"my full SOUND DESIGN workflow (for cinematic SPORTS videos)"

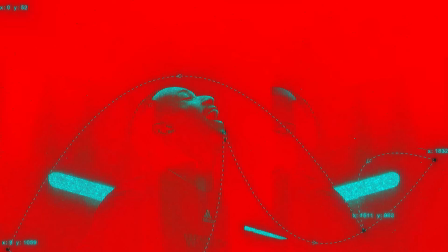Today, I'm going to show you how to go from this to this.
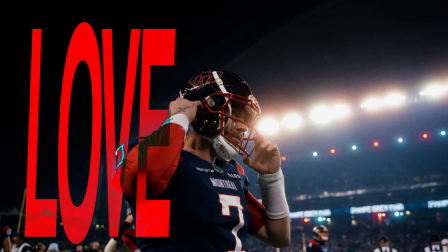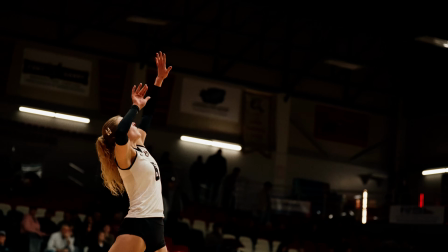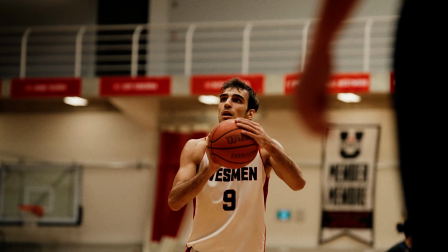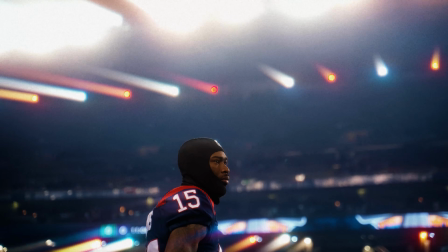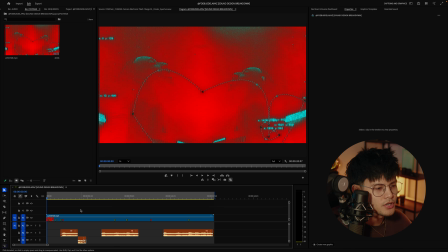Let's get into this video and see what we're starting with. So this is a video that I've already edited before.
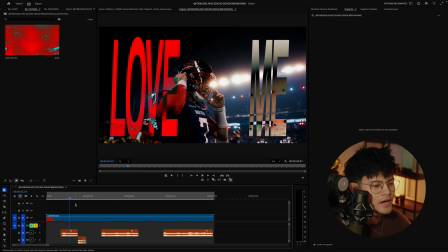I've sound designed this before, but I try not to watch it as much.
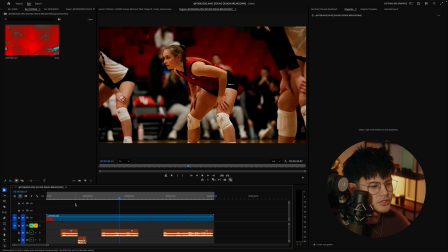Don't worry, I have like the memory of a goldfish, so I don't even remember what it sounded like.
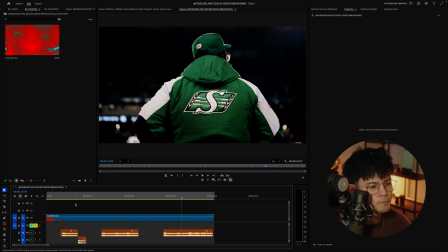So we'll see how I sound design it differently this time. But I just want to show you the full process of how I do it.
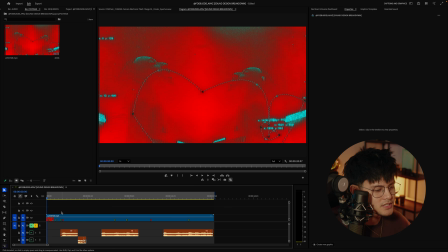So let's see what we're starting with.
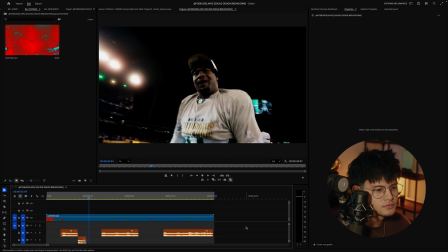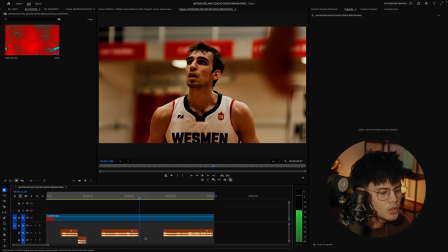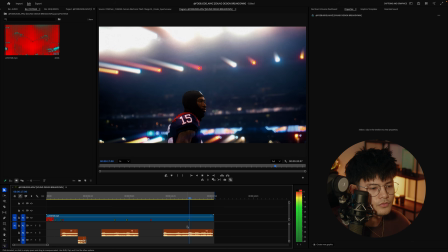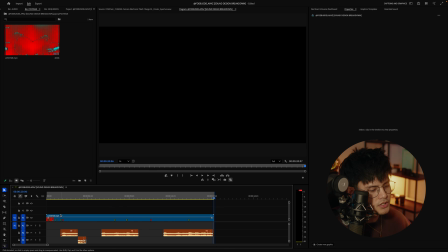Okay, so that's what we're starting with. That is our base. Usually when I'm editing, I will start with the sound. So usually I'll just have my track laid out. Once that's all ready, then I'll do my raw sequence.
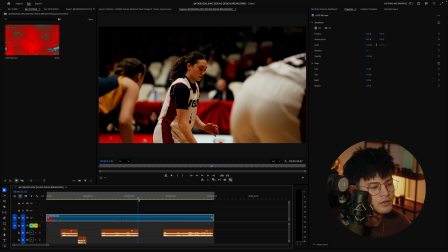So pretty much all of this without all the grade and effects and everything.
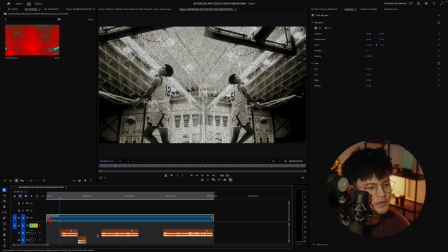And then I'll do my effects, my grade, and then I'll get into sound design. So when I first edited this video, I got all the effects done, pretty much all of this,
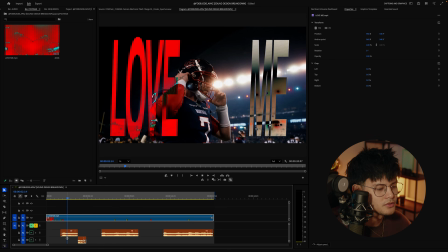and this is all I had with the sound, which is pretty much just a song, which is the Love Me song.
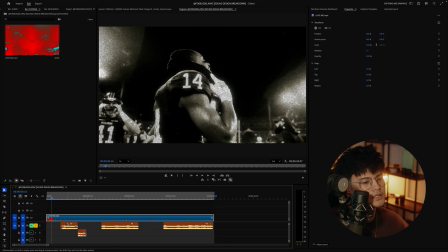So we're going to start with that and see how that goes. So what I like to do is I will usually play the video with no sound, just mute everything.
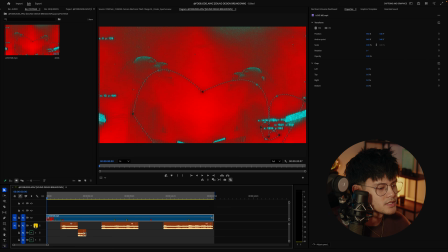In Premiere Pro, you can solo a track. So if you select this S on Audio 1, only the tracks from Audio 1 will be playing.
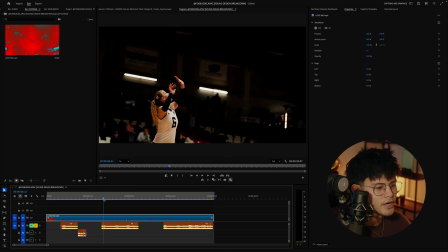And if you mute, it will mute the whole track because you just have this track isolated. So first thing, I know for sure this first part, this first hook,
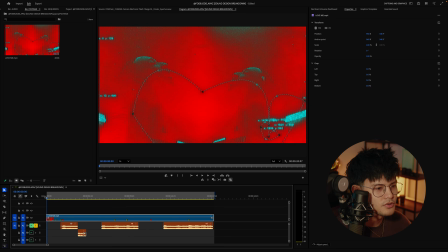I'm going to add a scream, some sort of scream, a big riser, and a lot of hits.
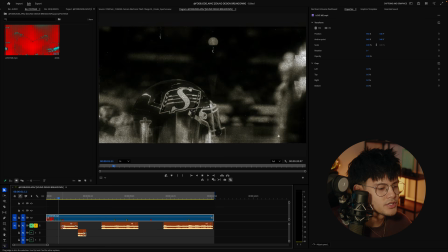And then we'll probably do a long riser up to this point where it goes Love Me.
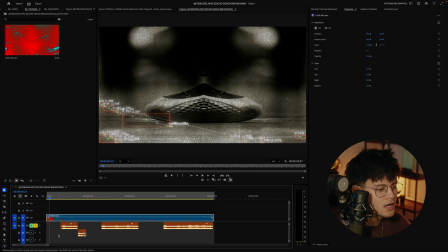So I want something to kind of rise and then stop there.
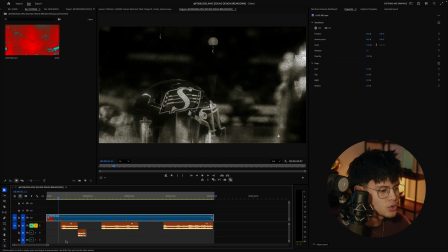So it'll be a build up. So that's already what I'm thinking.
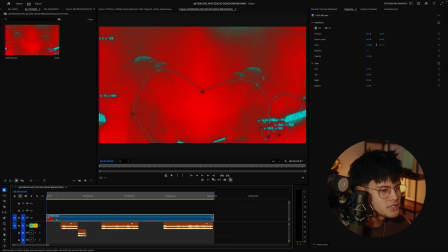And then on top of that riser, it'll be hits and glitches.
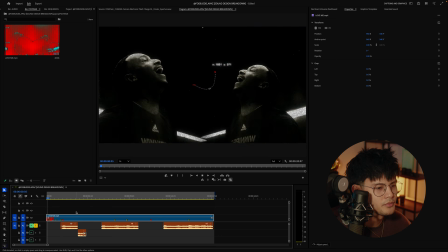It's like, and then there. So that'll be the first part.
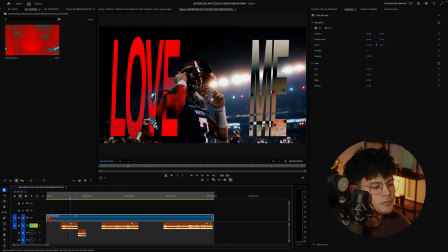And then here, the part where it slows down, I will probably add like an ambient crowd sound and then a big whoosh here.
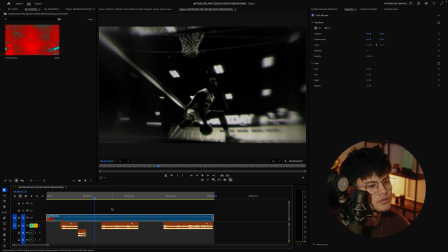And then during the tracery overlays, I think I'm going to do some kind of data glitchy sounds.
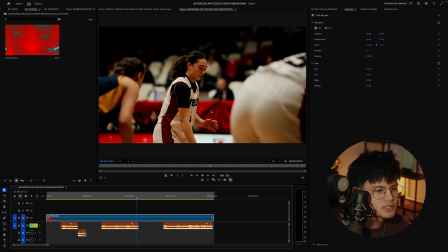Same here, just some crowd ambience. And then, hold on, let me see. And then here, I think I'm going to do like a riser to a hit. That's like a low pass hit. Because then it'll be like, it'll slow down.
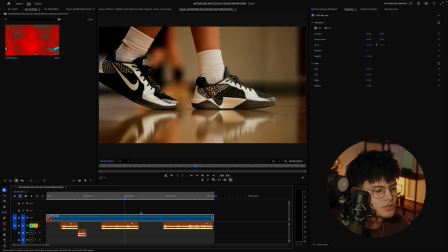So like a shift. It'll shift from like the crowd to slow down.
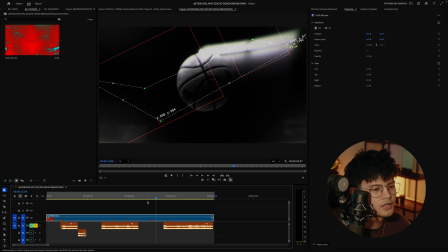And then it will rise to this. Rise. And then a lot of like gear mechanic type ticker ramps.
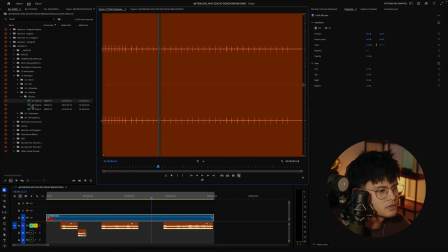Like this kind of sound. I'll just show an example. Like things like that throughout this whole match cut sequence,
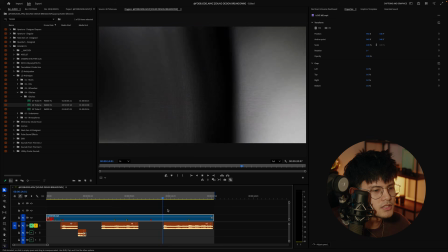and then a hit again to this last slowdown and some crowd ambience, and that's it.
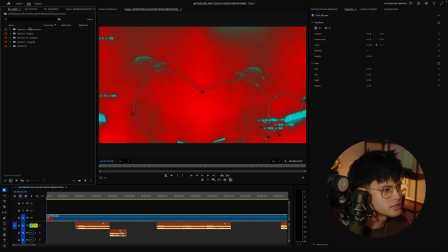So let's go through it. The main packs that I'm going to be using are by Ocular Sounds, so their Quantum pack, their UI pack, and their Aperture pack. I would check Ocular Sounds out. Lately I've been getting asked a lot about where I get my sound design. A lot of the packs I use, the majority of the packs I use right now are from Ocular Sounds, so go check them out.
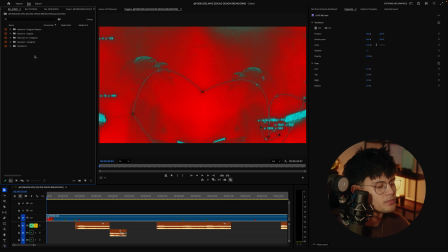My main packs that I use are these packs, which is the Quantum pack, Aperture pack, and the Next Gen UI.